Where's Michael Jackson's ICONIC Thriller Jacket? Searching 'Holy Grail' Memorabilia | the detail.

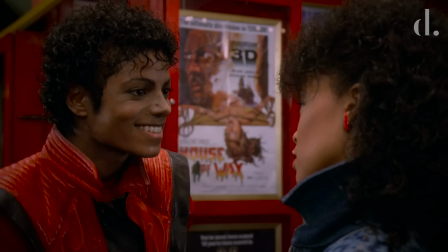Michael Jackson's groundbreaking music video for Thriller has recently had a modern upgrade,
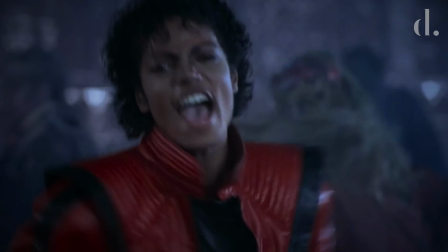as the entire short film has been remastered and is now as vivid as ever in 4K quality.
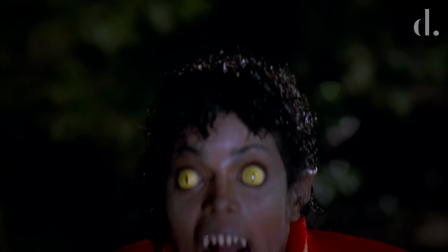Long deemed as a revolutionary masterpiece for its time, Thriller changed the way we would watch music videos.
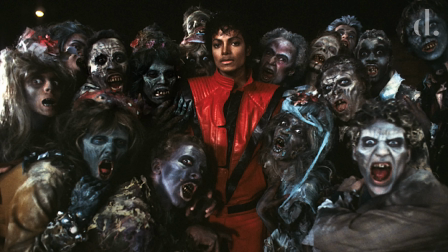It led an entire generation of pop culture in the 80s and was voted the greatest music video of all time by Rolling Stone magazine.
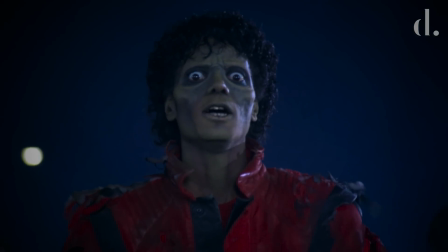Thriller remains a staple in spooky-inspired playlists, and every Halloween,
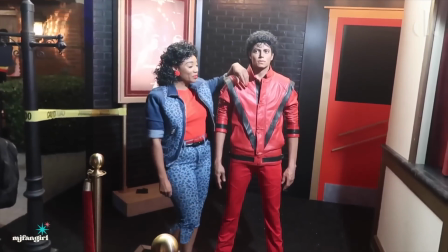countless fans continue to recreate some of the video's most iconic looks,
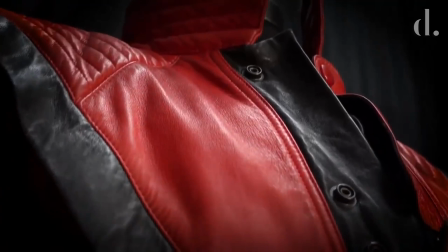none as memorable or significant as the King of Pop's iconic red leather jacket.
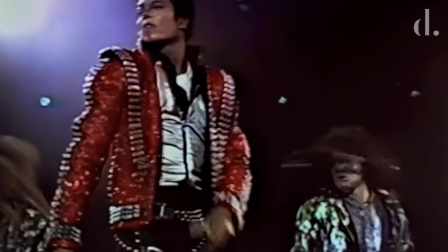Launching a 1980s fashion craze and becoming a defining look for Michael Jackson thereafter.
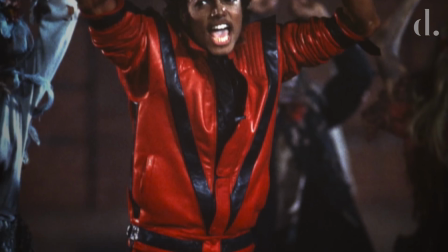But how was this era-defining look conceived? What was its true cultural impact?
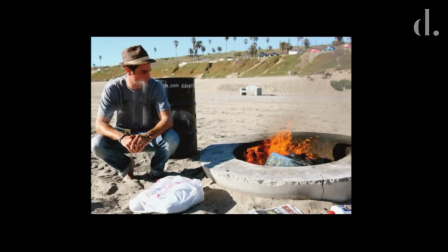And whatever happened to the very jacket that started it all? Here's the detail.
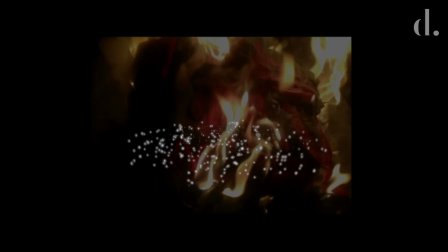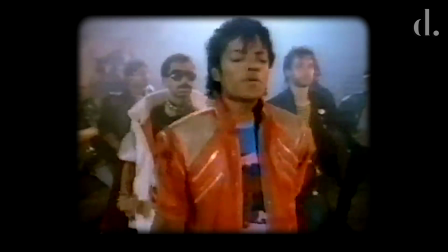When Michael Jackson decided to embark on an ambitious music video for the title track and final single from his history-making record Thriller,
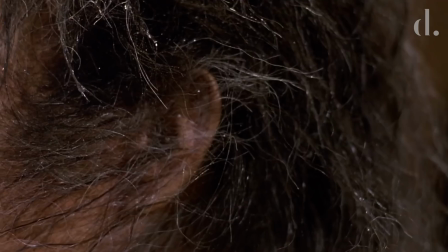he decided to employ an American Werewolf in London director, John Landis,
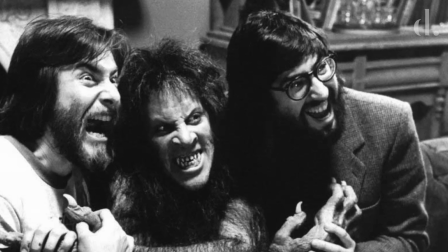to collaborate on the horror-inspired video concept.
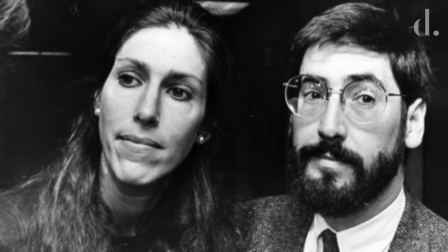Costume designer Deborah Nadulman Landis, in collaboration with her husband John Landis, was employed to come up with ideas for what Jackson could wear for the shoot.
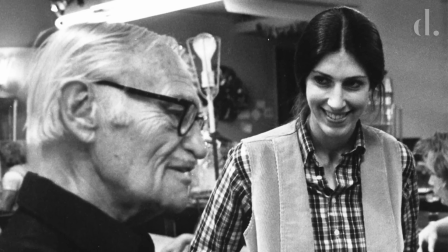An established figure in movie fashion departments,
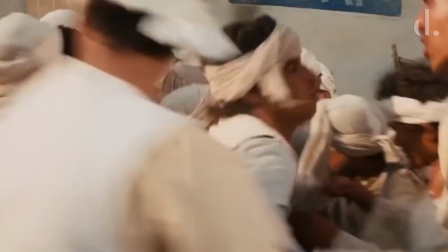Deborah had already created other iconic costumes for film franchises, such as that of Indiana Jones and the Blues Brothers.
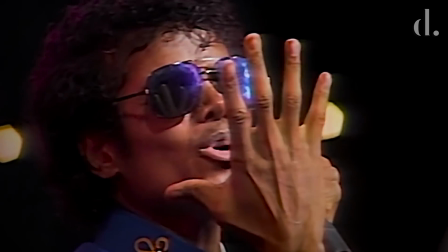Inspired by its themes and the aggressive energy of the track, the costumer wanted to see Jackson embody power,
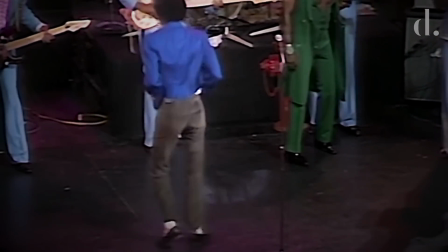a superhuman quality, and a more virile image.
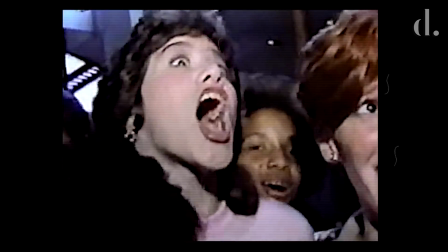Deborah was conscious of his growing sex symbol status, and this only was to be amplified as the video featured Michael with a female love interest for the very first time.
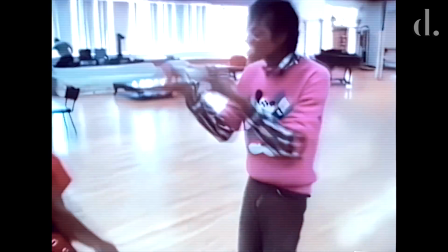An obstacle in portraying this, however, was Jackson's 25-year-old waif-like frame.
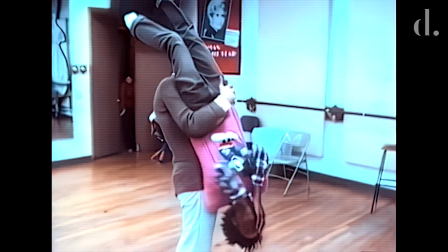Reportedly weighing in at just 99 pounds with a 26-inch waist,
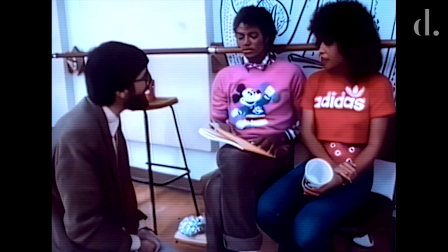Deborah was concerned that the mild-mannered Jackson would struggle to convince audiences that he was like any other red-blooded male cozying up to his girlfriend,
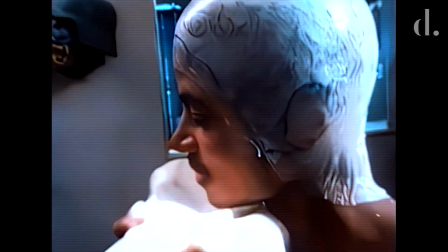or his transformation into a menacing zombie-like figure wouldn't scare or intimidate the viewer.
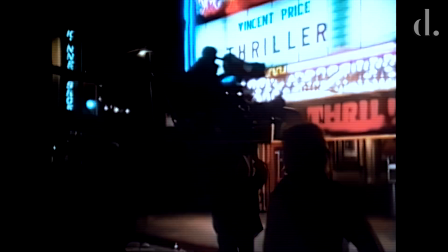After some consulting with Michael himself and designed by the costumer,
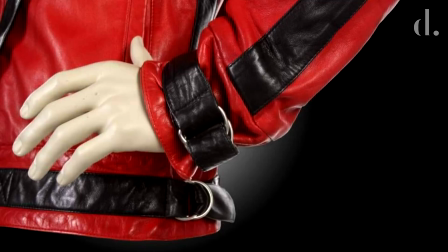it was decided that the singer would wear a calf leather jacket featuring silver buckles at its cuffs, red silk lining,
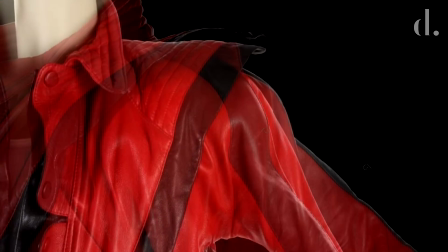trapunto-stitched collar, and snap front closure, to be constructed by Paris-based leather designer Marc Laurent.
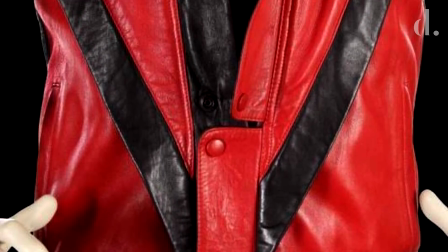The jacket was noted for its Star Trek-esque V-shaped front panels and its angular, rigid shoulders protruding out over the tops of the arms.
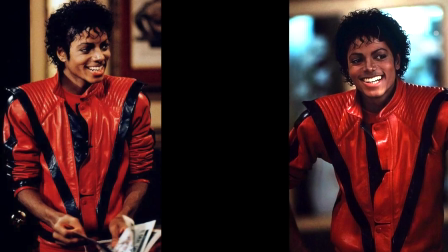Accompanied by exaggerated shoulder pads, every trick in the book was used to give Jackson the appearance of a more robust physique.
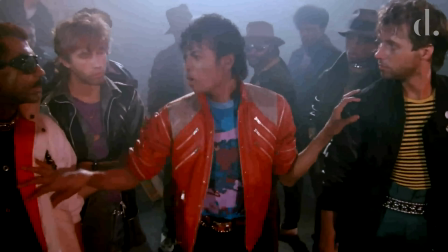Despite Michael Jackson having already sported another red leather jacket in his video for Beat It,
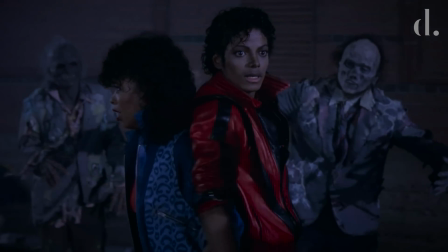the candy apple red color was ultimately decided to make Jackson stand out in the dark settings, as well as the crowd of zombies he would be dancing in union with,
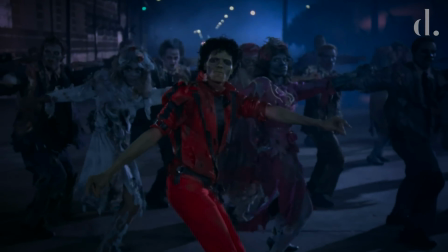whilst also making him appear vivid and full of energy.
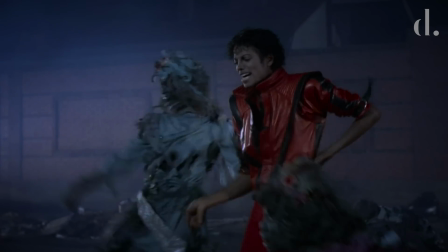His matching colored pants would elongate his frame and give an almost superhero uniform quality to the overall look.
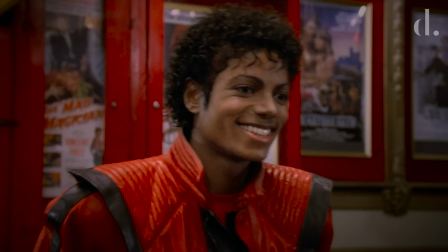Christine Gledel, in her book Stardom Industry of Desire, discussed Jackson's overall style in Thriller.
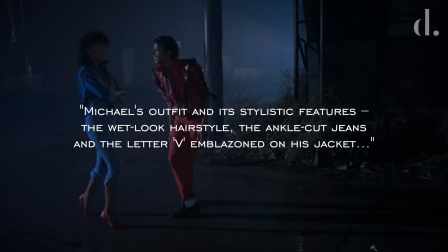Quote, "Michael's outfit and its stylistic features, the wet look hairstyle, the ankle cut jeans,
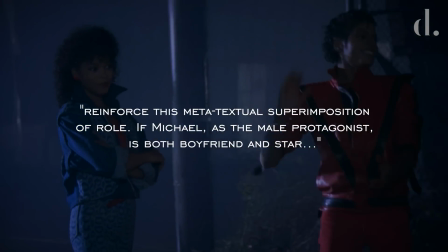and the letter V emblazoned on his jacket reinforce this metatextual superimposition of role.
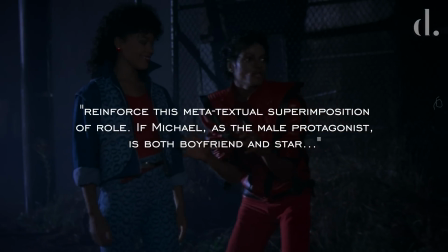If Michael, as the male protagonist, is both boyfriend and star,
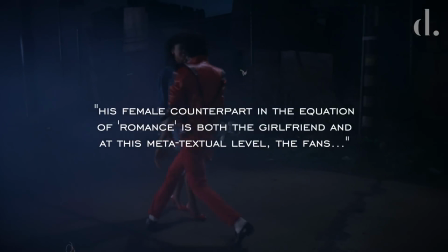his female counterpart in the equation of romance is both the girlfriend and, at this metatextual level, the fans."
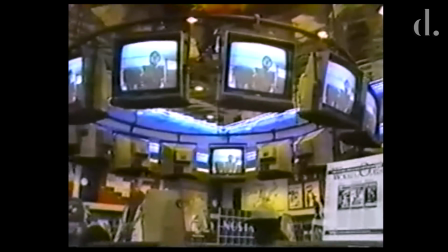After the video's much anticipated release and its far-reaching success,
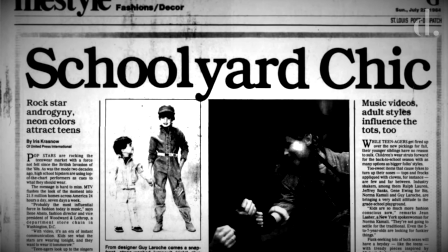Michael Jackson's jacket from the video became one of the hottest outwear fads of the mid-1980s and embodied teen cool aesthetic during the era.
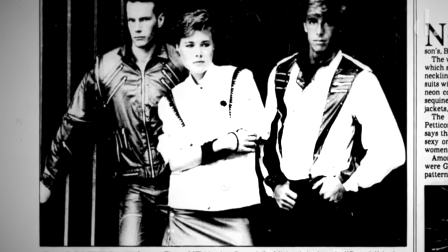Expensive counterfeits soon began to be mass-produced during the heights of Michael Mania, often selling for over $500 to people thinking they were getting the real thing.